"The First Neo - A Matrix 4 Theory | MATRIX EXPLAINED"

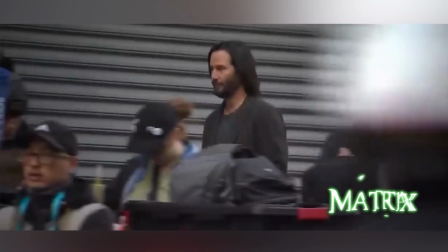recent news regarding the matrix franchise has resulted in the creation of a theory
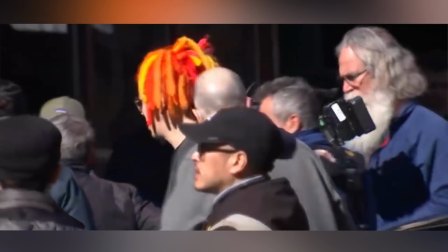about matrix 4 that could explain the leaked photos and videos from the movie set
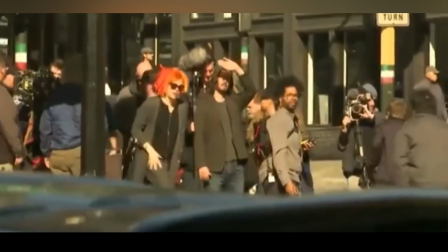what if matrix 4 is divided into two timelines showing us the past
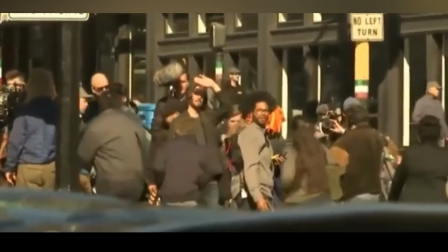and the present simultaneously what if this new neo is the first neo
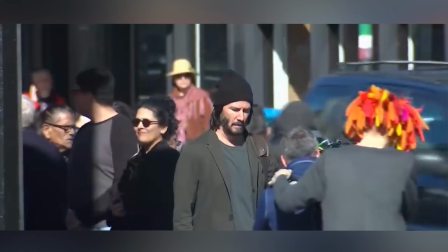from the real world before the matrix was created and what if thomas anderson was the creator of the first AI,
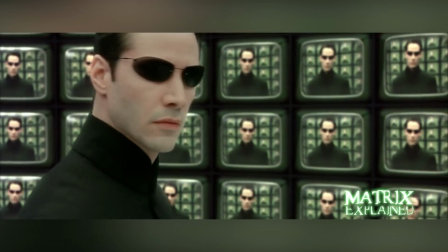and that AI took its creator's likeness to create the supposed savior.
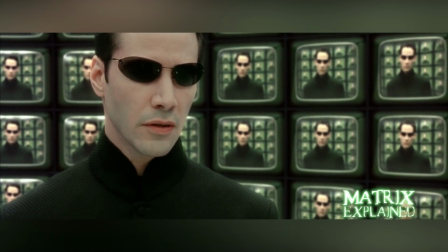Welcome to Matrix Explained.
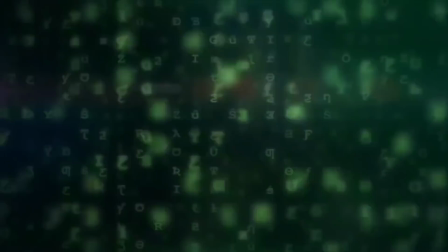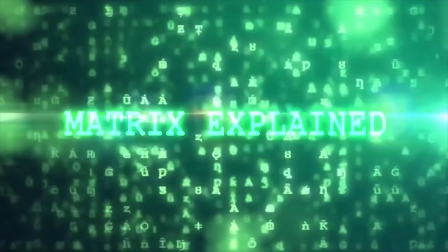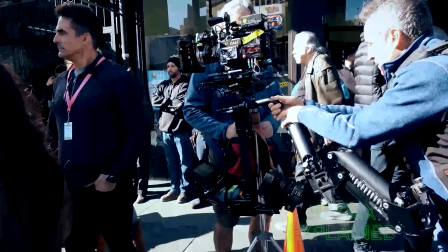This new theory states that thanks to recent news about Matrix 4, there is the possibility that we will see a movie with two timelines.
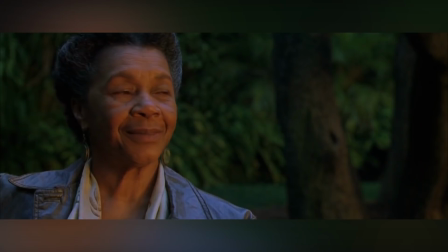One in the past before the creation of the Matrix, and one in the present 20 years after the Matrix revolutions.
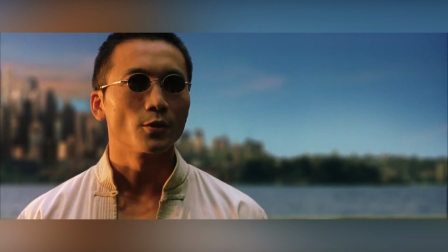And we have evidence pointing to that.
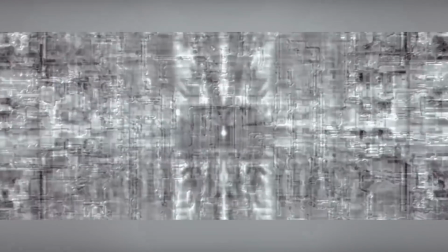The origin of the first true artificial intelligence, which created the race of machines that we see in the Matrix, has not yet been shown on film.
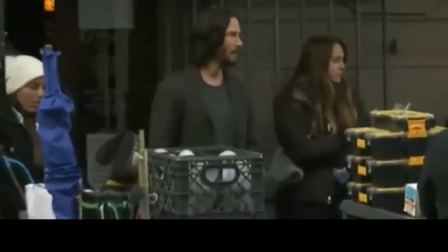If this theory is true, the plot of the sequel could be of the first programmer responsible for the creation of the first true artificial intelligence,
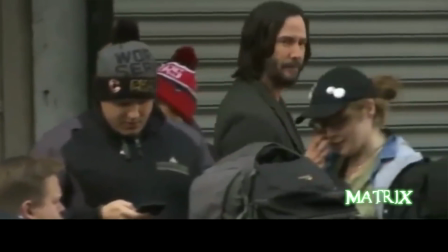this programmer being the first Neo or Thomas Anderson.
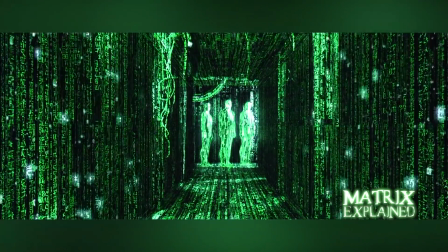The one is an anomaly that manifested itself during the third simulation after the Oracle added choice to the equation.
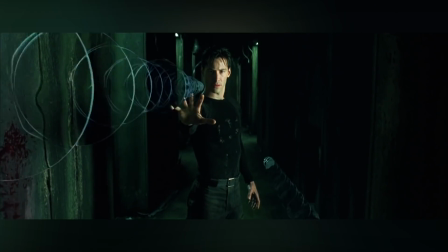After this new addition, the anomaly continued to reappear towards the end of each matrix cycle.
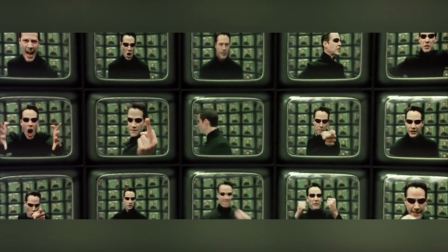We do not know if Neo's five predecessors were his clones, but again, if this theory is accurate,
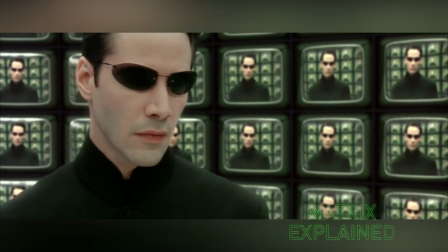not only were they clones, but they were all born from the first programmer.
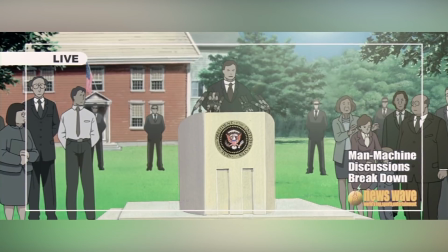The clues that could confirm that we might see this world before the Machine War are the several leaks from the production.
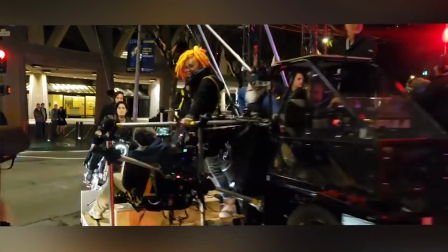The Return of Trinity.
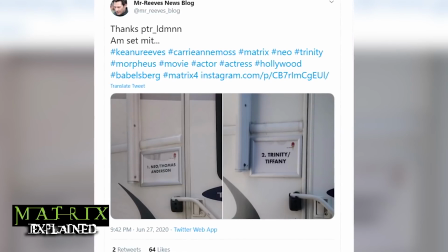Actress Carrie Ann Moss's trailer was labeled Trinity slash Tiffany, indicating that we might see the life of Trinity before she became a red pill.
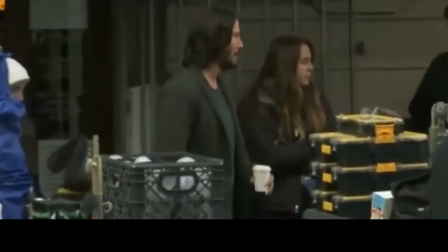A scruffy-looking Neo walking the streets with long hair and a beard,
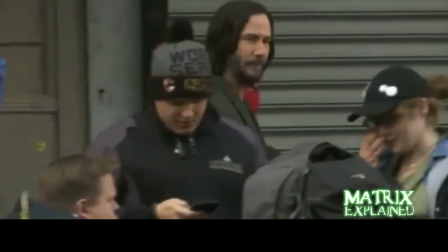not looking like the savior of humanity, but a normal Thomas Anderson who hasn't woken up from the Matrix.
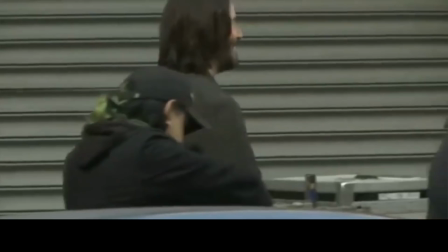But the most important clue that this movie might have two timelines comes from the statement made by Neil Patrick Harris. The actor was surprised because the filming didn't feel rushed. It was, as he described, intimate. The director was using natural lighting on set, waiting for clouds to move out of the way of the sun.
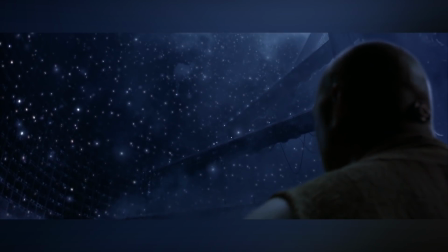If you watched our previous video, then you would know that this is a complete 180 to how the original trilogy was filmed.
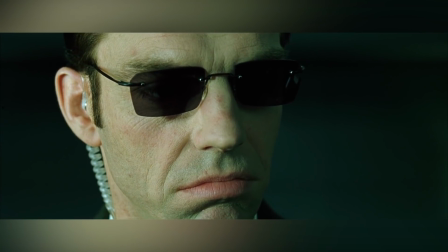The cinematographer from the previous trilogy stated the following, and I quote, To distinguish the Matrix from reality,
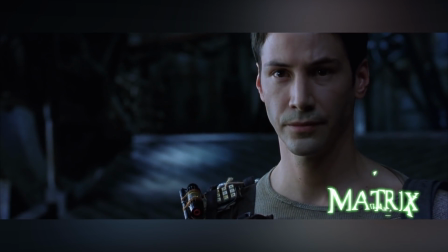from the Nebuchadnezzar and the pods, reality was given a cooler look, a bluer, more natural, less sickly look.
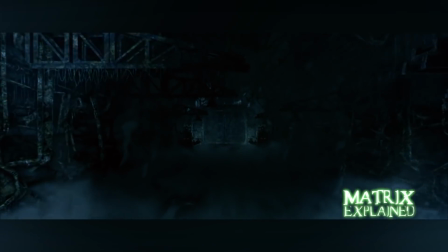The future in the film is cold. The sun is blocked out.
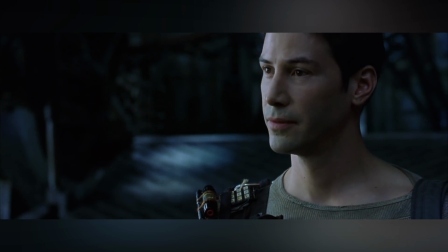There is no real warmth unless it is artificial heat, so that is why we went for a cool side.
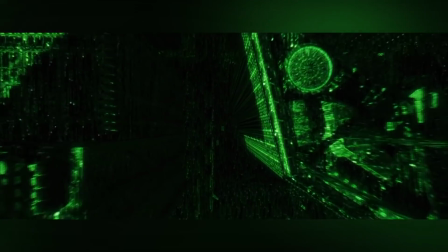Whereas the Matrix, created by the computers, is a decadent, decaying world, so it has a green hue.
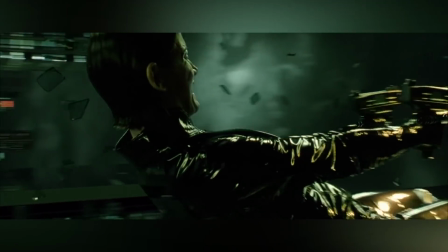These are the two different colors, green and blue.
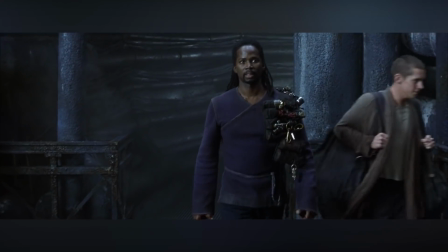The Matrix should make you feel sick, and in reality, you should feel a little more at home, but never comfortable.
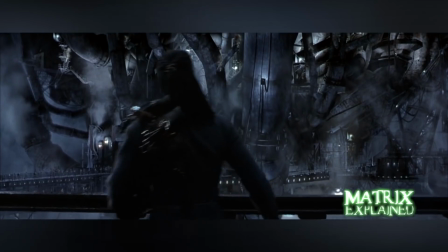If you make it gold and warm, you know it is home, a safe haven.
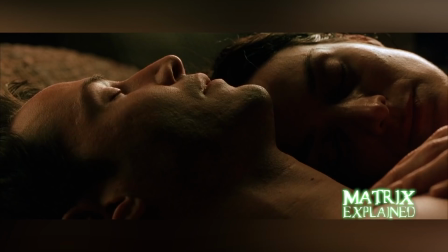The other day I started using warm lights, and I did this unconsciously for the first time in Neo's bedroom.
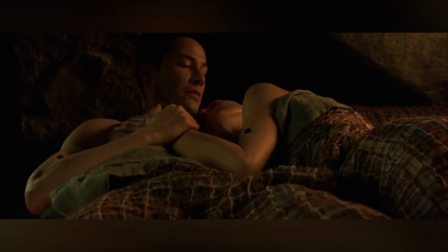It just felt right that it should be slightly warm. As harsh as the bunk is, it is the only home he has got.
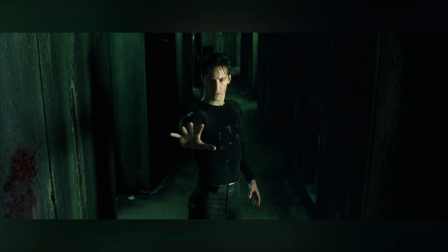End quote. In the original trilogy,
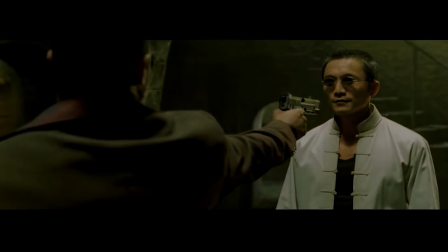Anne entered the Matrix, the use of green hue was to visually distinguish the simulation from the real world, where a blue hue was used instead.
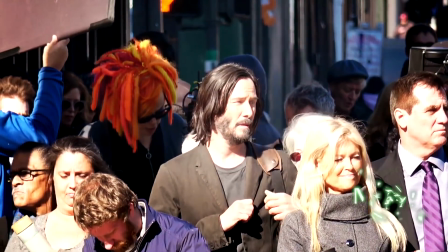However, now it seems that the use of natural sunlight is the director's way of making the film feel more intimate.
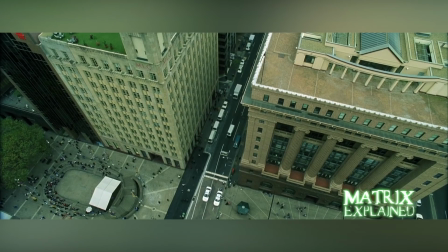So either the visual philosophy of how the simulation is shown on film has changed,
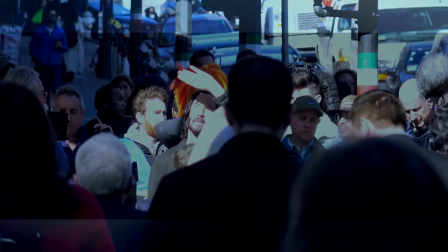or all of the leaks that we have seen of Neo and Trinity in a modern urban location are not inside a simulation.
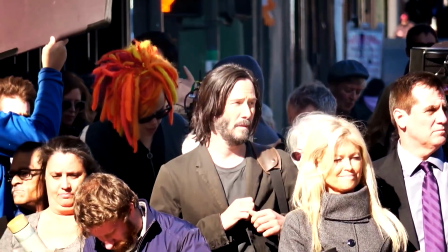The use of natural light may be what will make the real world look and feel real. But there is one problem. Keanu Reeves himself mentioned that Matrix 4 takes place 20 years after the last film.
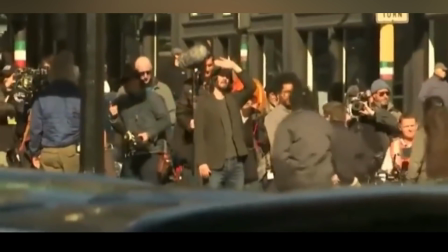Yet the leaked images and videos clearly show a modern-looking city. How can that city be the real world?
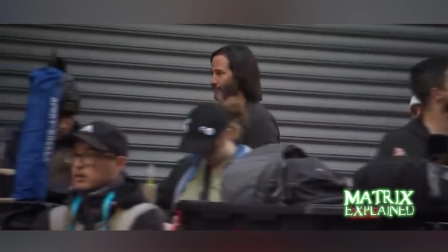Well, we already answered that question at the beginning of this video. There could be two separate timelines within the same movie,
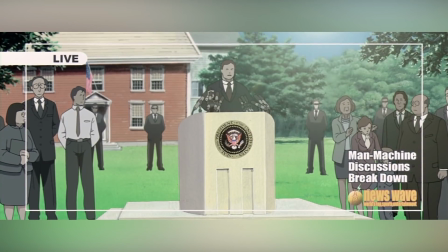one before the Machine Rebellion when the first AI was created and another after the Matrix revolutions.
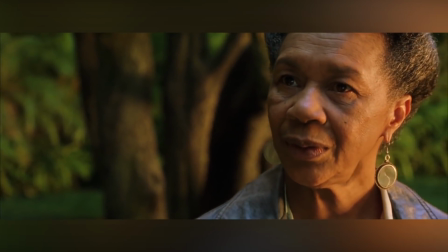But why overcomplicate the story with multiple timelines? A few months ago, Lana Wachowski auctioned off a prop from the Matrix 4 set, the nameplate of the new hovercraft, the Mnemosyne.
This is a sort of manufacturing plaque from the set of the new Matrix films. This was the name of the ship and this was the plaque, like in the first one.
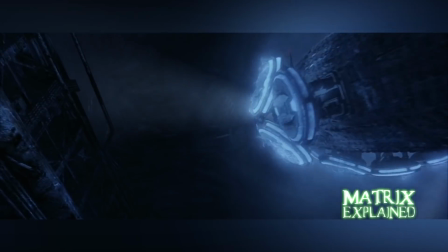So a new group of redpills are going to fly in a ship named after the goddess of memories.
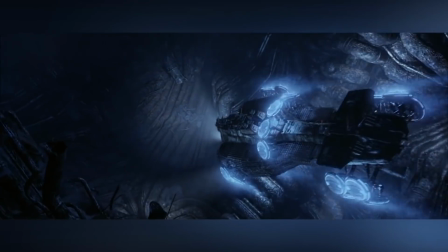Now again, if this theory turns out to be accurate, the film with two timelines would work as follows.
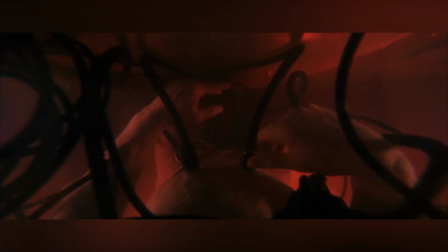The film may begin with the redpills recovering Neo's body from inside a pod, explaining Keanu Reeves' look after he completed filming.
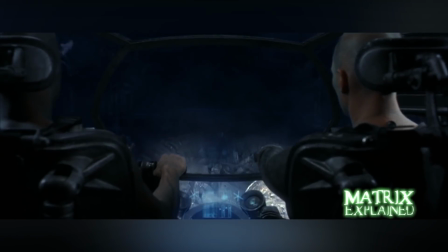Neo is boarded onto the Nemosyne, but he has no memories of his past. Remember that the machines once promised Cypher that they would erase his memories.
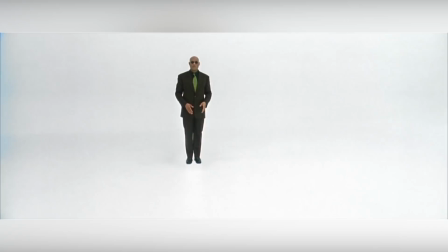Neo would then be retrained inside the construct, hence the footage of two people jumping off a roof of a building.
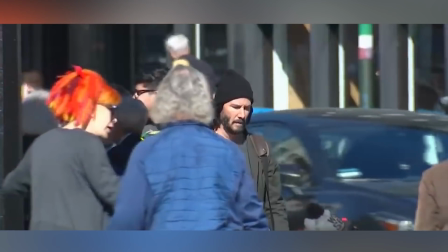At some point, Neo begins to remember not only what happened in the sixth simulation, but also what happened in the previous simulations.
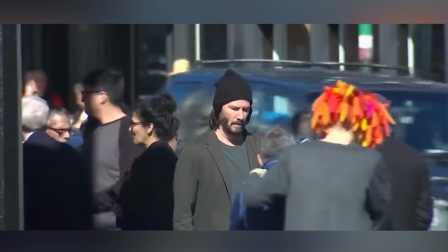He might even remember what happened in the real world before the war.
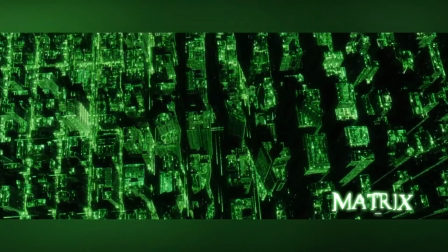This way, the movie will finally show us the other simulations and the real world pre-war.
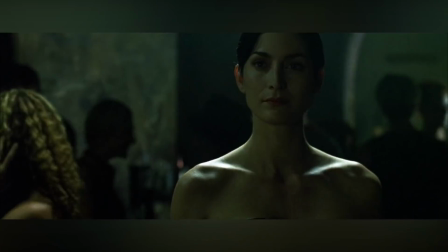It might be revealed that Thomas Anderson and Tiffany were always destined to meet.
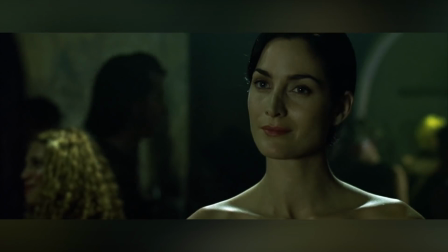They met each other in the real world before the war, and so they are reunited in every version of the simulation as Neo and Trinity,
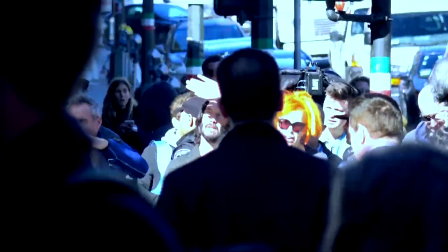explaining Trinity's return, the intimacy of this movie, and the name of the hovercraft.
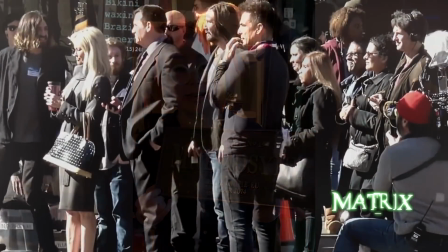But above all else, it would explain why Lana chose to use natural lighting in Matrix 4.
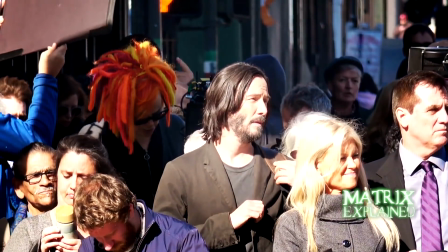Natural sunlight adds a warmth to the real world that is sometimes difficult to recreate artificially.
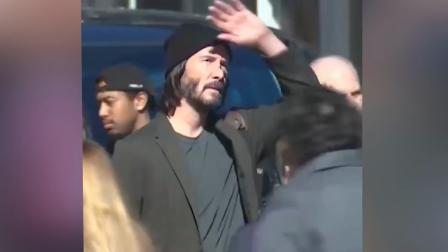Perhaps this is the only way she can truly show us the real world in The Matrix,
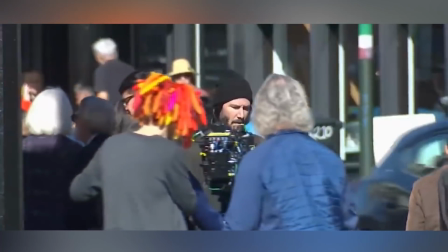a place where Neo is not the one, but still changed the world by creating the first true artificial intelligence.
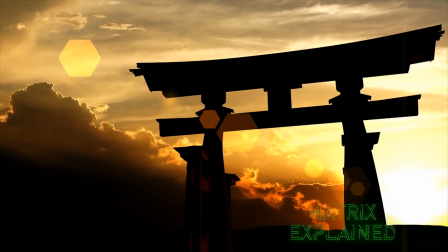Hinduism and Buddhism were major inspirations for the Wachowskis when creating The Matrix,
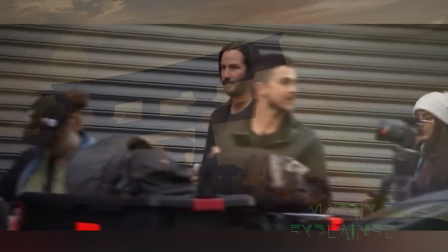so the concept of reincarnation could be introduced in the new film.
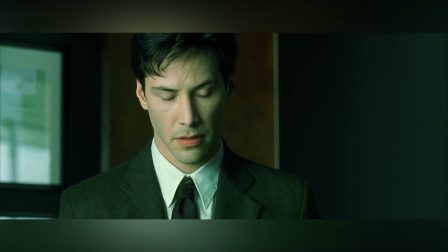Maybe every version of Thomas Anderson was born to become a software programmer because the original was a software programmer,
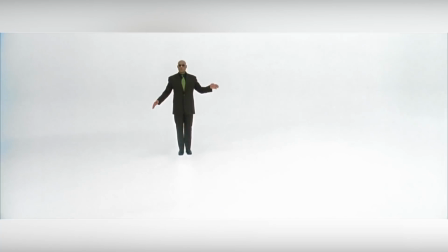but there is the possibility that this movie could take place in its entirety during a training session in the construct
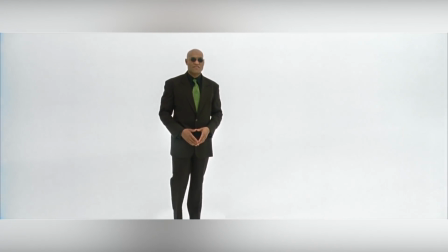opening pandora's box then nothing that happens in the matrix is real but that's
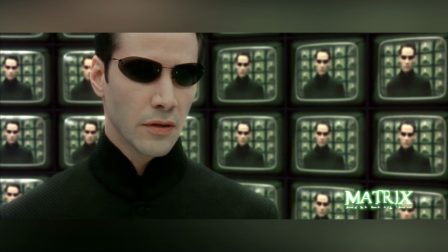for another video but do you agree is the plot of matrix 4 two different timelines will we
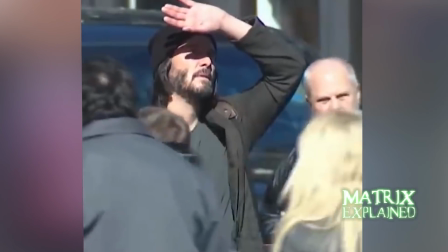finally see other simulations or maybe the past before the machine war for